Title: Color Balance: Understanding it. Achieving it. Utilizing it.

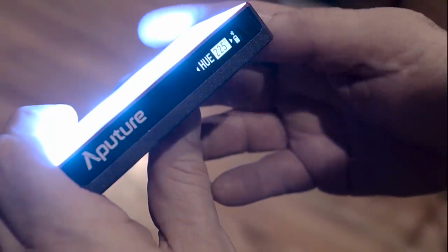(8:36)
This light can be dimmed, but most importantly it can change color, not just with temperature but also with hue and saturation.
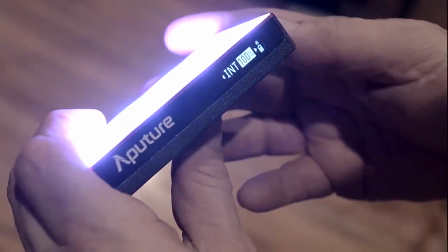(8:45)
And this is incredibly important. Using its ability to change color, it even has pre-programmed effects.
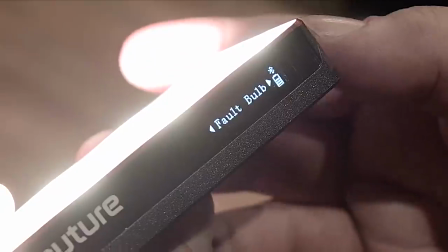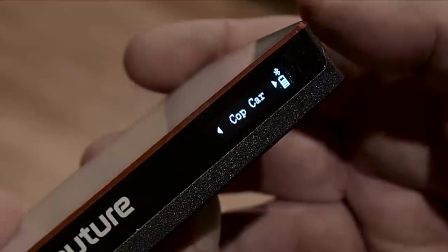(8:56)
Now I have shown you how to match and balance your color temperature, I am going to tell you not to do it too often.
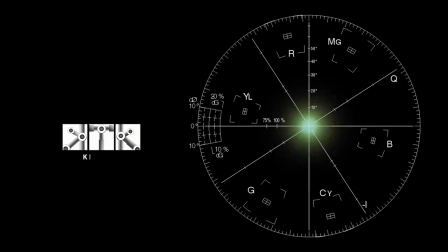(9:03)
And this is what this tutorial is really all about.
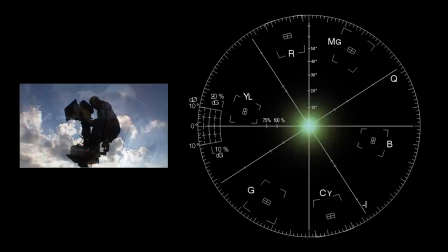(9:08)
When I first learned about temperature and color balance, I, like most new cinematographers, painstakingly read all my lights and balanced my ambience using color meters and nanometer charts to
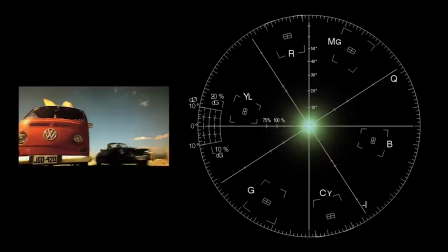(9:20)
eventually conclude that my work actually looked much better before I filled my head with the knowledge it took to do so.
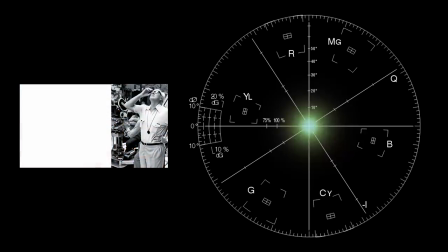(9:27)
The cinematographer in this inset is no ordinary cinematographer.
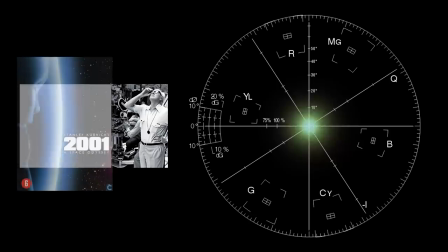(9:32)
It is Geoffrey Unsworth, perhaps best known for 2001 A Space Odyssey.
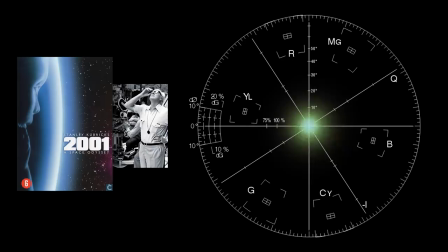(9:37)
He is among my favourite cinematographers. My favourite of his works is Raymond Polanski's Tess.
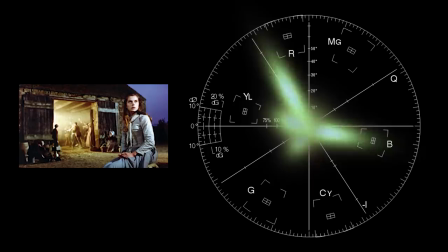(9:43)
It is a masterful use of colour.
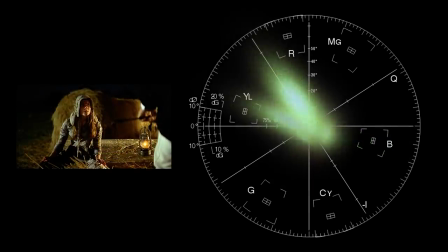(9:45)
Many cinematographers of this era viewed temperature and colour not as a problem to be solved, but a tool to be used.
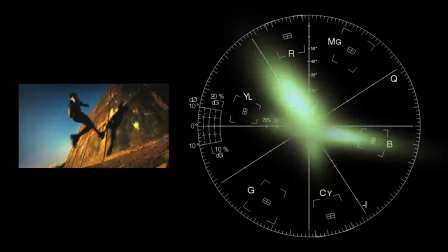(9:54)
I often play with mixed temperatures and hues to add life and individuality to the images.
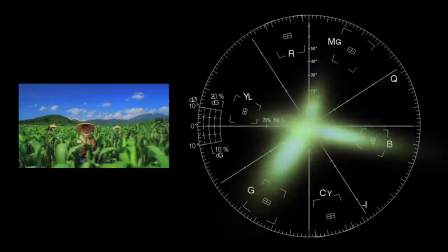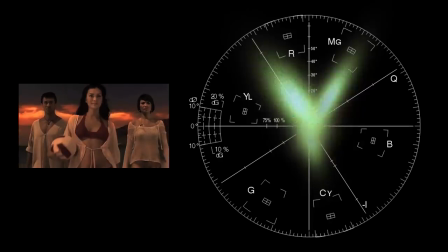(10:08)
If I set everything up neutral with my meter or vectorscope they would often look flat.
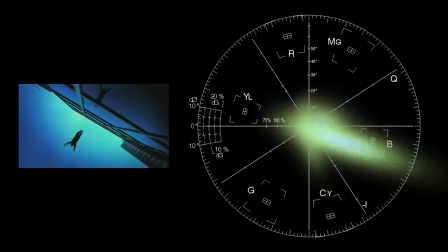(10:14)
I deliberately shot this frame at 2300 Kelvin without correction and used a blue 80 filter to push it further from white.
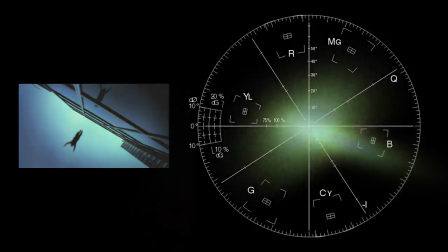(10:23)
If I did not it would have looked like this.
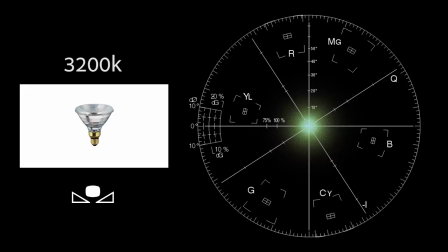(10:28)
Someone asked me recently how I balanced when shooting with par 38s, as they have a temperature of around 2800 Kelvin. I hope this film demonstrates how simple it would be to balance 2800 Kelvin to white,
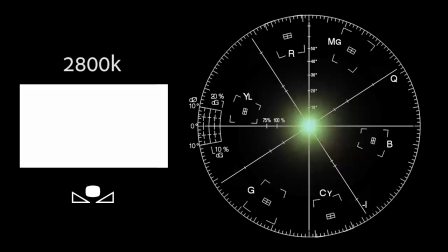(10:42)
but my real answer would be I probably wouldn't.
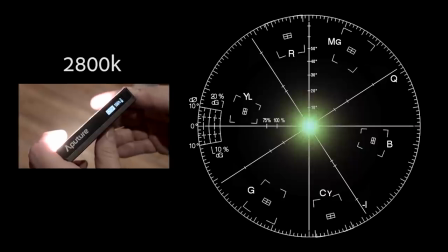(10:45)
I am finding, as many new cinematographers learn about the advantages of LED lights with a high CRI, they are falling into the trap, as most new cinematographers do, of color balancing everything.
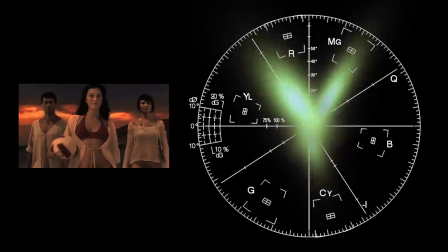(10:58)
This often leaves images looking flat and colorless.
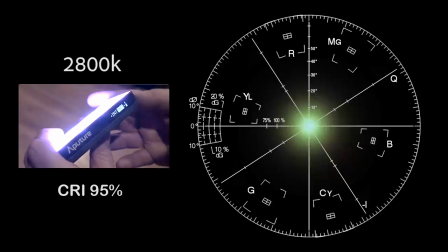(11:02)
What the real advantage of a 95% CRI gives you is the ability and control to be creative knowing exactly what your light temperature and hue is,
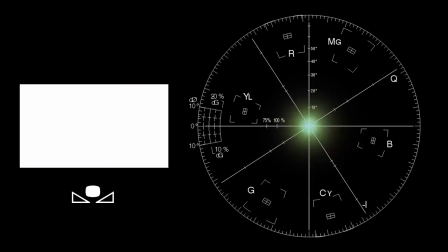(11:13)
not just the ability to balance it. Incandescent lights are not all balanced at 3200 Kelvin,
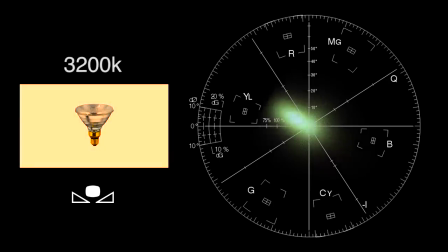(11:19)
but they are what they are and you use them for their advantages like cost efficiency, availability, distance of throw and their warm color.
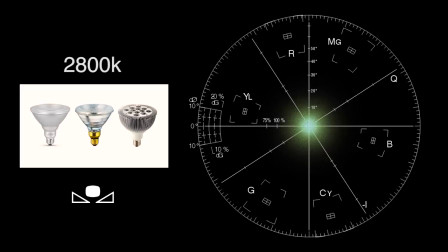(11:30)
To consider a PAR38 bulb not to be usable in cinematography because it only has a CRI rating of 80% is denying yourself the advantages of using PAR38 bulbs.
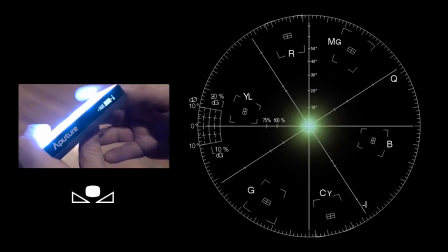(11:42)
One of the great advantages of LED lights is its potential to alter its color not just for color balance. But if color balance is why you want to use LEDs then I strongly recommend you get one with a high CRI rating.
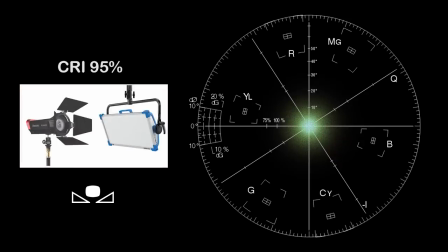(11:57)
But always remember the manufacturers strive to hit these ratings so you can be creative with ease,
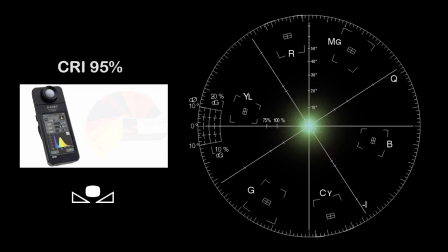(12:04)
so you don't have to constantly run around with color meters and swatch books and nano charts.
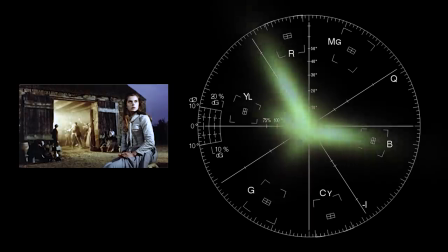(12:09)
They are not giving you these capabilities to suck all the color out of your images, they are giving them to you to make your job of being creative much easier.
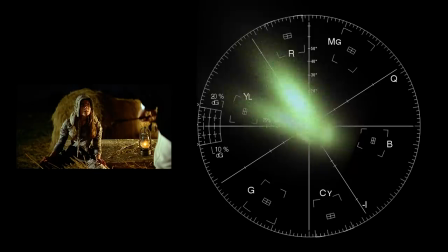(12:18)
I hope this film will be useful to you.